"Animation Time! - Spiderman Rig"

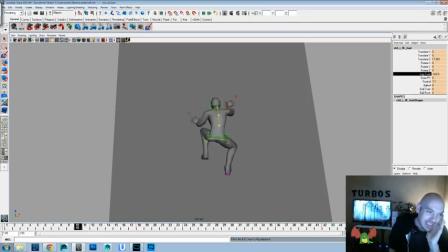If you guys haven't seen it, there's a really entertaining, I think it was Spider-Woman
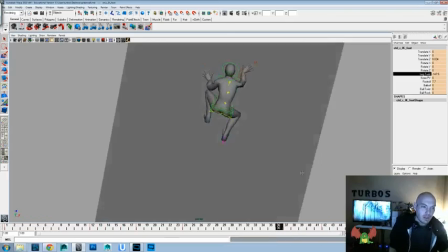drawing that was pretty much panned over the internet for anatomy and everything.
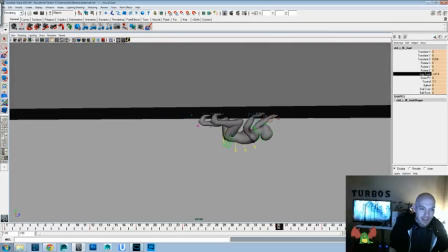I was just thinking of that for a second. I'll have to see if I can find a video. If you guys can't find it, message me and I'll send you a picture to it. But it's the front cover of Spider-Woman or Woman Spider or however many spin-offs they decided to come up with.
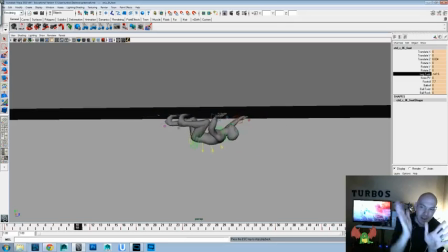But the posing is very, very it feels like the anatomical structure isn't as solid as it could be, basically.
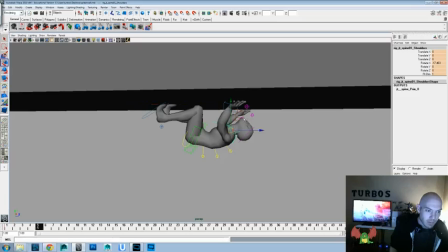Okay. Again, I think we addressed earlier that we wanted to fix so that the neck wasn't feeling so stretched out there. So maybe we'll go ahead and push the chest in there,
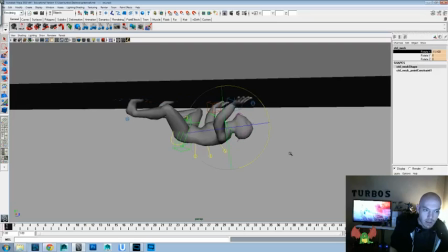and then we can go into the neck controller and rotate that down a little bit, and maybe a little more on the head, just so that.
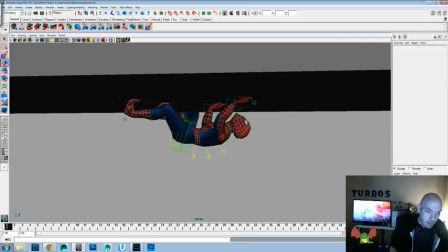Okay, now let's turn on that and see how that looks.
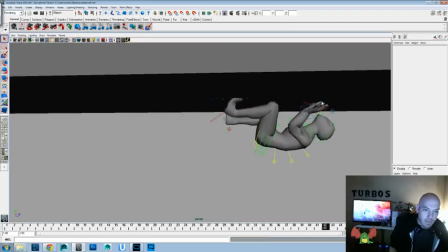Okay, go ahead and save off what we have. Now let's get into doing some drag on the hands, maybe.
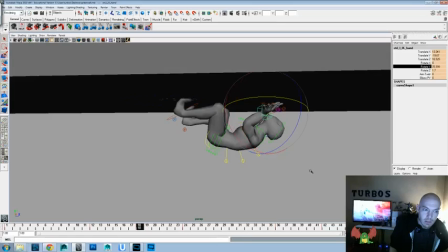So we'll rotate those. Oh, X isn't right. Let's see if they got Y. Let's see if it's a Z. Rotate. It is. Which means we'll have to translate it up so that it doesn't intersect.
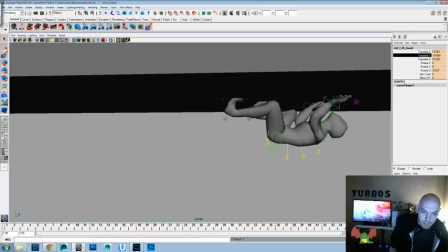Rotate it down in Z. Translate it up. But see, the good thing about getting the hips working first is then you can go in, and you don't really have to go back in too much and do that unless you really want to play it up.
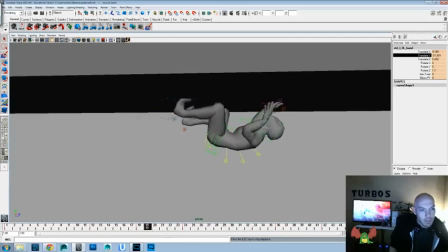But now that we've got it working pretty well. But by doing that, we added a bit of drag back on the wrists before they.
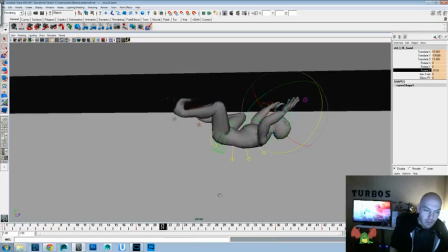And another thing I would probably want to do, but I think we'll do that into the fingers instead of into the wrist itself. And I think I want to raise that movement upward a little bit more. So let's go into the translate Y's on the wrist in the graph editor, and we'll just crank those guys up.
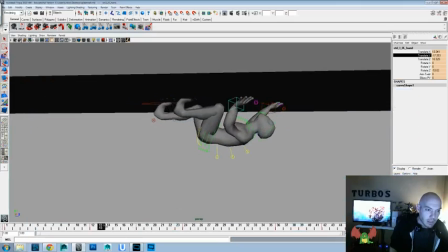So that way it really feels like it's lifting off of there.
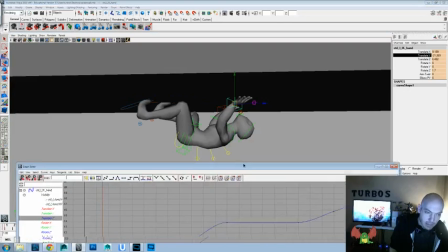And then I feel like the translate Z isn't quite as good as it could be as well, and that's like the
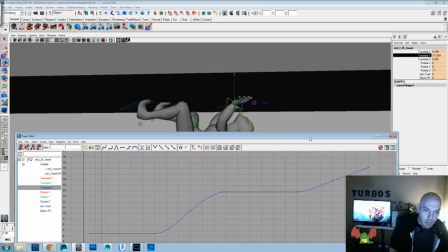side-to-side movement, especially on this last one.
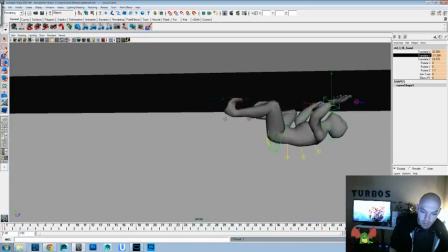It felt like it was almost up and down rather than having a nice arc with it, so we'll probably need to move that forward a little bit more.
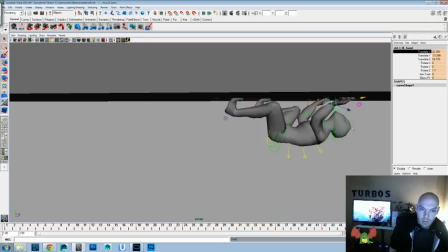No? Delete the translate X.
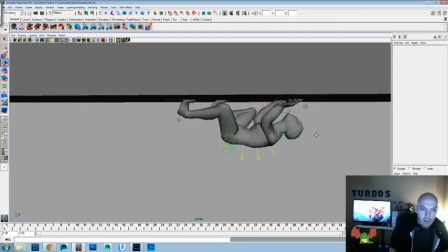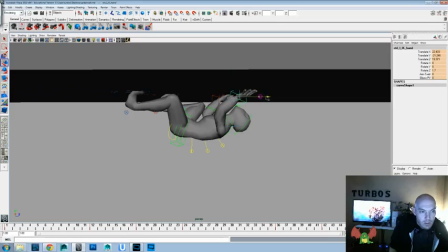It's a mix of Z and X. That's not really good. Usually I like to keep those a little more uniform, but that's okay. Different rigs, so we'll learn as we go.
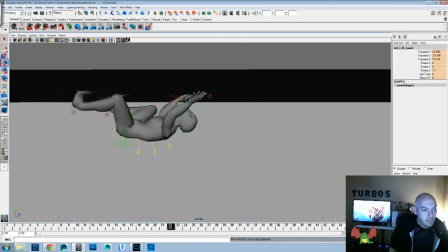Now, in order to address that, we'll want to do something like that, and just
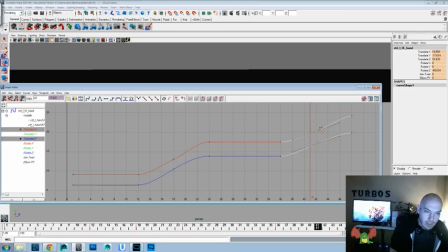just kind of fixing graph editor so it looks a little better.
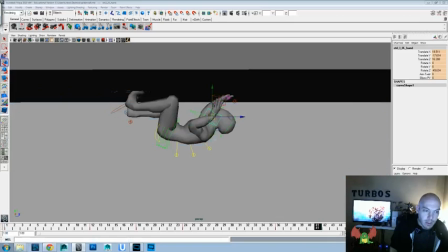See if we can get a better sense of movement in that forward wrist.